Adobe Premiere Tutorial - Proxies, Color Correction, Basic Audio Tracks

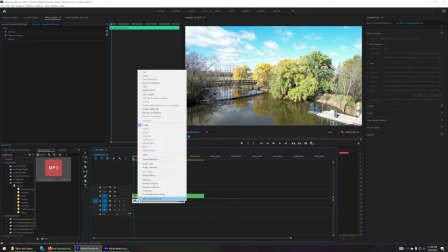753s
So I've been just by default, right click on it, pick audio gain,
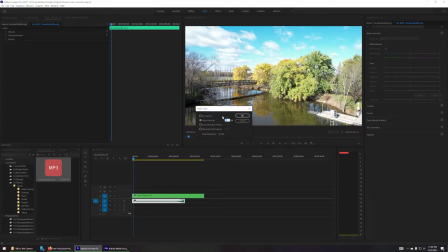758s
and then you can either set the decibel level manually or you can adjust the gain by a set amount. And I've just been adjusting the gain about -7, but maybe I'll do a little bit higher this time just to see how it sounds, and maybe -10.2 decibels. That drops that down a little bit, and we'll listen again.
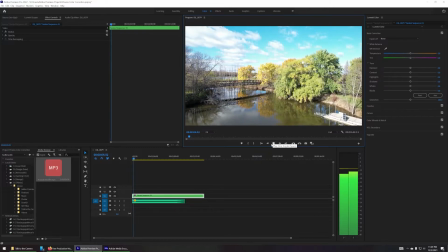777s
See, the music's still there, and it's not as overpowering, and then the listener can reduce the volume if they need to.
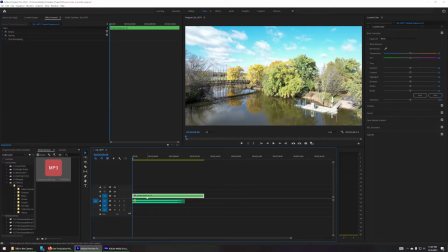784s
And I also would like to do a little bit of a transition so that when the music starts up and then the video starts up, we'll have some nice transitions to just like soften the beginning. So I'm going to put a fade or dip to black, they call it, transition on the video. So if you go into effects
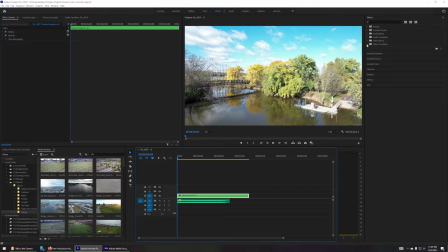803s
and then click on the video, and then we're going to look for video transitions, dissolve, and then dip to black. So if we drag that to the front of the video clip, it puts that transition there.
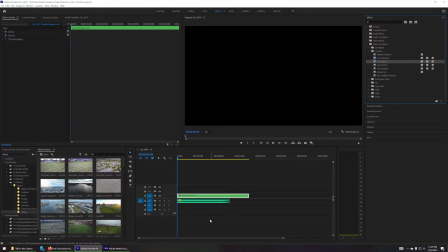816s
And this is something I struggled with when I first started editing a couple weeks ago. That transition is there, but I can't see it. And I'm used to using programs where you can zoom in. And it did not occur to me that this down here is not just a scroll bar, but it is also a, like, what's a way to put it?
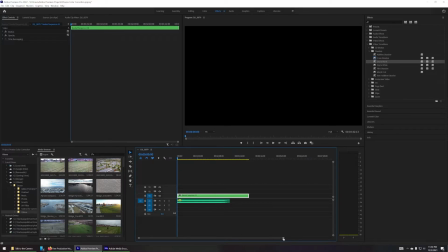834s
The scale. It's the scale at which you're looking. So if I click and then drag it, it zooms in the scale. So now that we're zoomed in, you can see that this is just a single 1 second, and that you can see that dip to black. And if you want to extend it, you can click it and then extend that dip to black so it fades in a little slower.
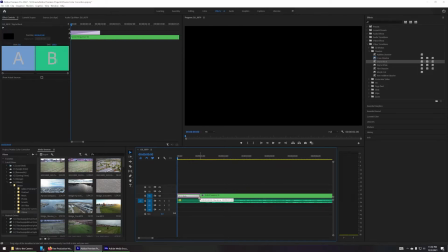853s
But I think a 1 second dip looks nice. And then also we're gonna add a transition for the music as well so that the music ramps up along with the dip around the same time frame. So we'll go into audio transitions.
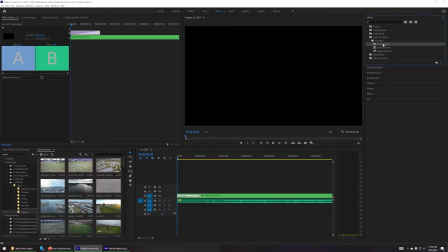869s
Crossfade, and I've been liking constant gain because it is a linear up or a linear down, depending on if it's in the beginning or the end of a clip, and it just seems to work well for mixing or kind of blunting the beginning of something.
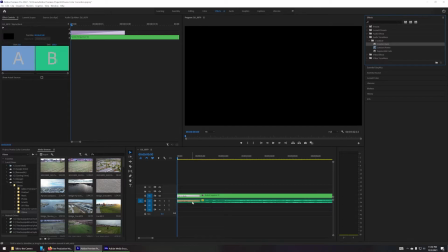884s
So we'll drag that here. So now we have a dip to black and a constant gain. So we'll start the clip.
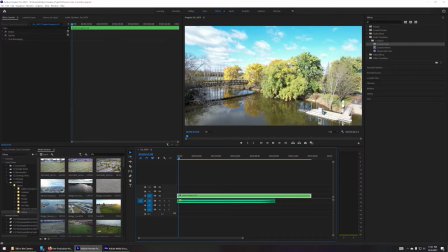895s
Oh yeah, and I want to do my quick color editing since we talked about it.
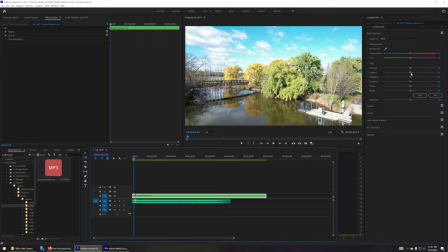901s
I undid it just to show how nested worked, but I never went back and did it. So I'm gonna bump up my contrast a little bit. I'm gonna bring highlights down a little bit, shadows down a little bit, and then whites.
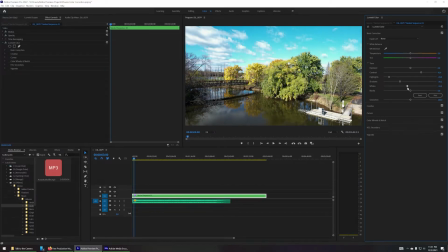914s
I think I could bring the whites maybe just a little bit because that sky's kind of overblown. And then the blacks a little bit just to darken it up. So let's try here again.
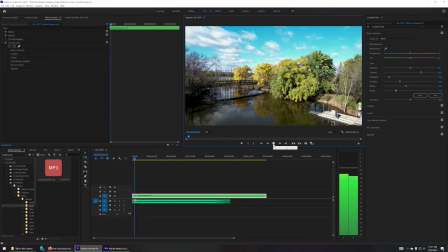929s
Yeah.
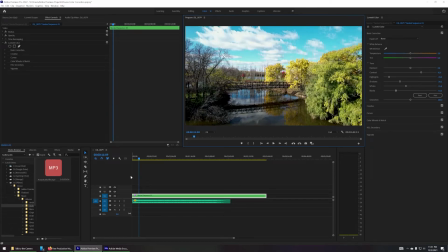933s
I like it. But I also noticed that our song is not quite long enough to reach the end. So either we could pick a different song that is quite long enough, or we could go find a second song to mix in, which I thought would be fun for everybody to see.
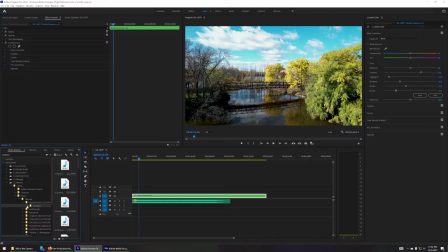949s
So we'll go in and grab a ambient track from Harris Heller's Stream Beats, and I have one in particular that I like. I think it's Voxel Burbs. So we'll drag that in here. And this one kind of tapers off, so I'm going to remove some of that tapering
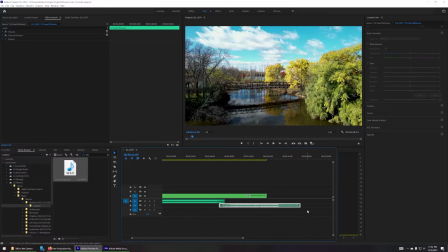971s
and then match up the length of the new song to the end of my video. And then I want to mix these. I want one to fade and one to begin, and you're probably already remembering how that works.
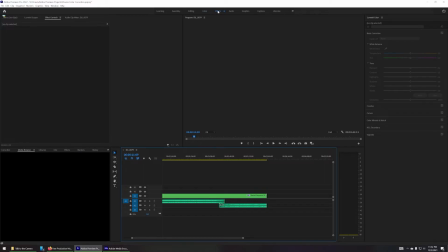983s
We go to Effects,
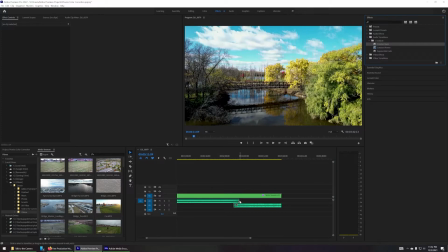985s
Audio Transitions, Constant Gain, and we'll put a constant gain on here, and then a constant gain on the other side of the new track as it starts. We'll zoom in a bit so we can see that transition. And then I'll make that longer because I want this to match.